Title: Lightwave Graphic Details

Hi everybody, I'm Rich Helvey. I'm the lead animator over at Access Hollywood. In this program we're going to be teaching you some techniques to apply to your own flying logos, and we're going to be teaching you how to make your type look as good as it possibly can. We're going to be animating glints, we're going to be making sure that everything loops properly, and we're going to learn a lot. So let's get started. So the first thing that you have to deal with when you're doing a flying logo is your type. You're working with letters. So we're going to work with one individual letter right now, and we're going to model it, and I'm going to show you different ways that you can bevel it and different ways that you can make it look really cool just in the modeling stage. Then after that we'll move over, we'll surface it, light it, make it reflective and things like that. A lot of people, when they have their flying type, they extrude it, they bevel it, they're done. But you kind of need to know why you're extruding, why you're beveling. So let's start with just a letter.
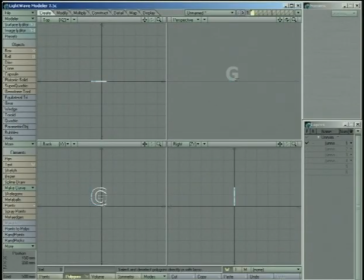We're just going to start with a G right now because that has nice curves, it's got straight lines, and it should let me show you a few things. Now first off, with just your extrusions, are you going for just a short little extrusion?
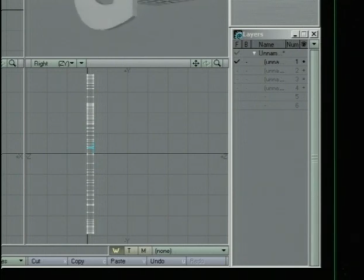Something just enough to give it so you catch a little bit of light on that edge? Or do you want to do something crazy where you've got a real big extension?
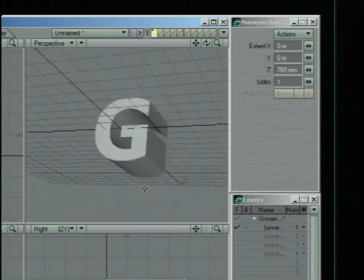You're going to be looking at it like this and you want to go for that really dramatic effect.
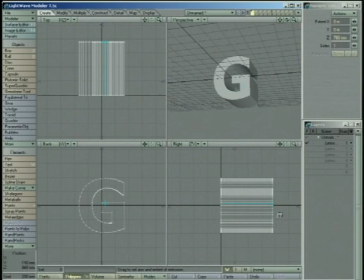It's really important to make that decision and to get it right.
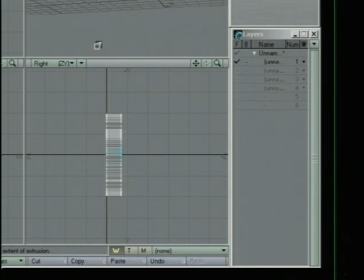If it's too big of an extrusion, it might look silly. So we're just going to go with this basic one right now. I'm going to leave this as our base type.
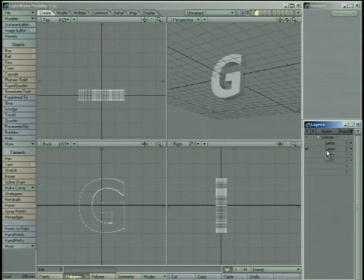We're going to copy it, paste it into another layer so I can work on it.
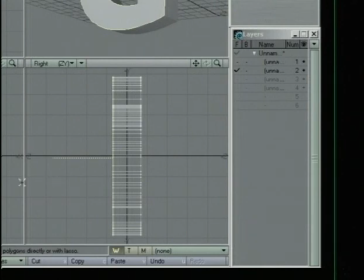Now I'll select the first face of it, use B for the bevel tool.
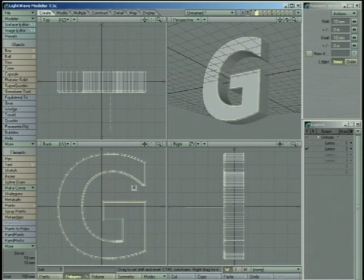And we're just going to go with a basic 45-degree angle bevel here.
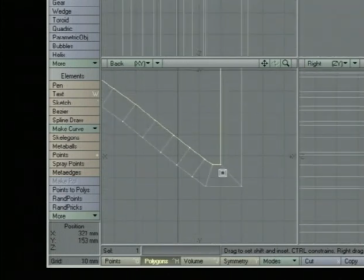This is a nice small one. You see, by making it so small, I'm avoiding what happens when they cross over. You have those issues. We're not going to do that. We're going to keep it small. And this gives us a very simple look.
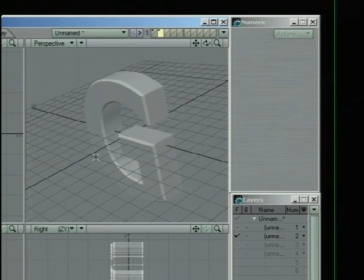You can see even just using the default modeler setup with its default light, you can see why you use a bevel. The face is dark, the edge is a little bit lighter because it's catching some light, but the bevel is really catching the light. And down here, and it just helps to emphasize the shape of your letter.
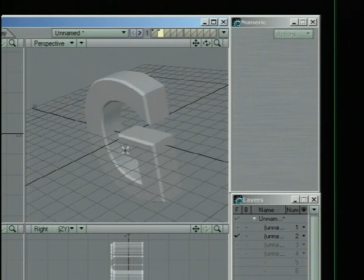It's going to help your eye see what the letter is, and it's going to make it look more interesting.
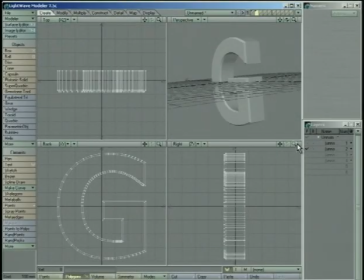However, there's different ways that you can use that bevel to the best effect. Right here, very simple, very boring. Another thing you can do, we'll copy that, paste, make another version of it. You can do still simple, but we'll make it even bigger. We'll go for a really large bevel.
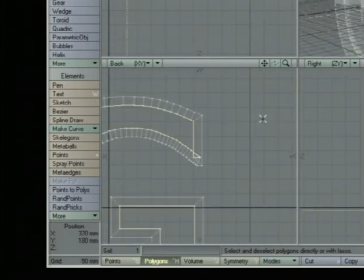Now you see I'm having this error, so I have to go in here and fix this really quickly. I'll just drag these points out of the way here. Drag this guy up there.
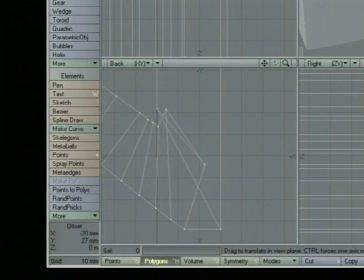And basically make it so that the letter is working properly again. Like so. It's a tedious job, but you're going to have to get used to it if you're going to be beveling type. Now that's pretty good.
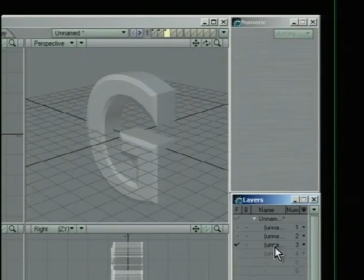Now you can see with a thicker bevel like this, it changes the feel of the letter. The letter doesn't feel as bold necessarily because the actual face of it is thinner.
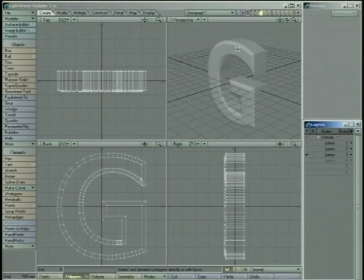And your bevels are going to stand out a lot more.